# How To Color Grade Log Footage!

Today I'm going to be showing you how to color grade log footage.
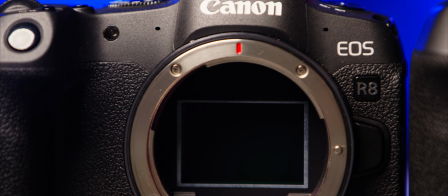2s
Now for this video I'm going to be using Canon C-Log 3 in Cinema Gamut shot on the Canon EOS R7 but most log footage functions roughly the same so while it does vary from camera to camera the processes I show you in this video will apply to most log formats.
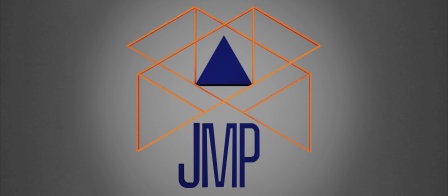17s
So let's get right into it now before we get started in this video I'm using DaVinci Resolve Studio 19.
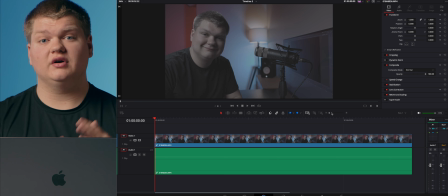24s
Now if you're using any form of DaVinci Resolve so an older version or DaVinci Resolve Studio or just a plain old DaVinci Resolve. This is going to be basically the same. But if you're using Premiere Pro or Final Cut Pro or any other editing software, what I show you in this video isn't really applicable. Now, you can do the same types of processes in those other softwares, but it's going to be using a different structure and it's going to be different.
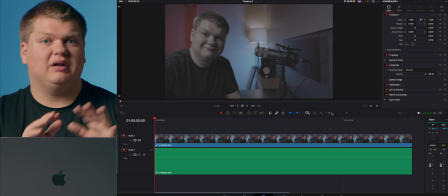43s
But the same reasoning and perspective behind what we're doing today applies in general to all log formats and all softwares. But just specifically, DaVinci Resolve is what we're going to be using. All right, let's get started. So first off, we're in the Edit tab.
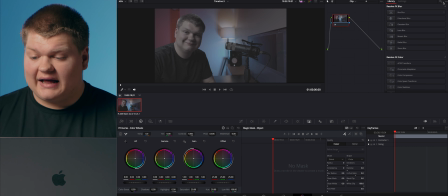55s
We're just gonna go over to color and this is the color window now We're gonna add a color space transform what this basically does is transforms our color space from just this log Kind of flat look to something we can actually use and we're just gonna add this color space transform We're gonna
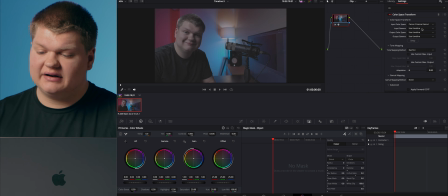69s
change your input color space to Canon cinema gamut because that's our gamma We shot it in and then Canon C log 3 for input gamma just
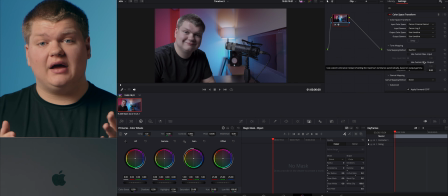76s
like that now That's a lot better now depending on the camera you have maybe you didn't shoot it and you know Canon cinema gamut in log three, maybe shot in a Sony format or another Canon format like log two or whatever All log formats function basically the same and you can access those different formats in here So basically just input what you're using in your camera and DaVinci Resolve will figure everything else out All right,
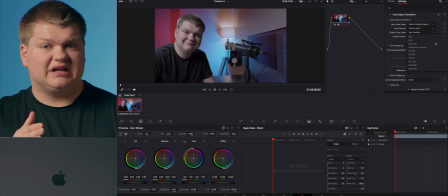96s
next we're gonna go to output color space We're gonna change this to either use timeline or in this video I'm specifically gonna say what I want to use So we're gonna go down and do P3 DCI and then our output gamma as sRGB Now this again depends on what your timeline and what
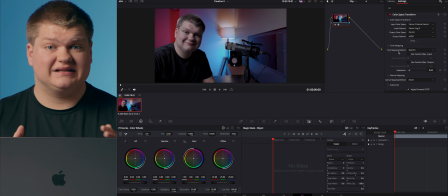109s
you're doing exactly, but this I found works the best for me All right So we've transformed our color space from what we had before which is just kind of gray to something we can actually use now All right,
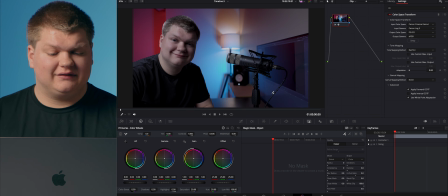119s
we're just gonna expand this we're gonna disable the clips window like that So it's a little bit bigger and then we're gonna disable effects for now because we don't really need that All right now we have our node tree All right So now what we're gonna do is we're gonna go into curves so we can select that right here And we can add a little bit of an s-curve get a little bit more contrast in the image
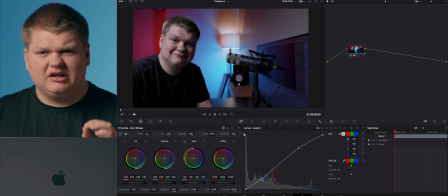135s
there we go now I think this image is a little bit too dark so I'm also going to increase the gain
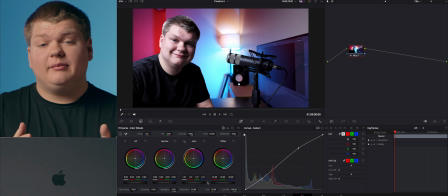141s
just like that that looks pretty good now I'm not going to make any color adjustments on this node what I'm going to do instead is add another node so for that we're just going to hit option s and now we can start making our color adjustments on this new node kind of separate things out a little if you want to do all of your effects on one node you can do that but I don't recommend it because it gets a little bit
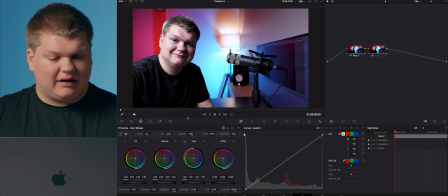158s
messy all right so we got our new node now I think I'm a little bit pale I'm just gonna move the game over a little bit more yellow orange look like that and then before we do too much more I'm gonna pull the vectorscope So we're just gonna go over here.
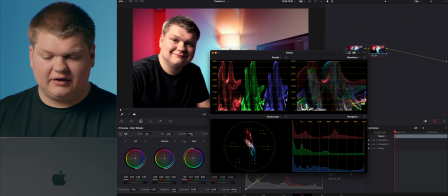171s
We're gonna just make this bigger select
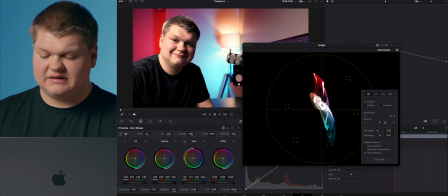173s
Vector scope just like that now to set our settings We're gonna open this up increase the brightness of all this just like that add our two times zoom and our skin line indicator
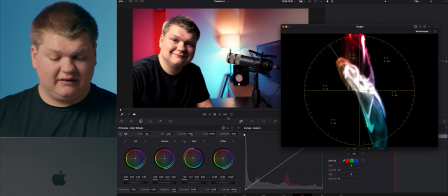183s
Now before I mess with too much more stuff. I'm going to go and add a mask.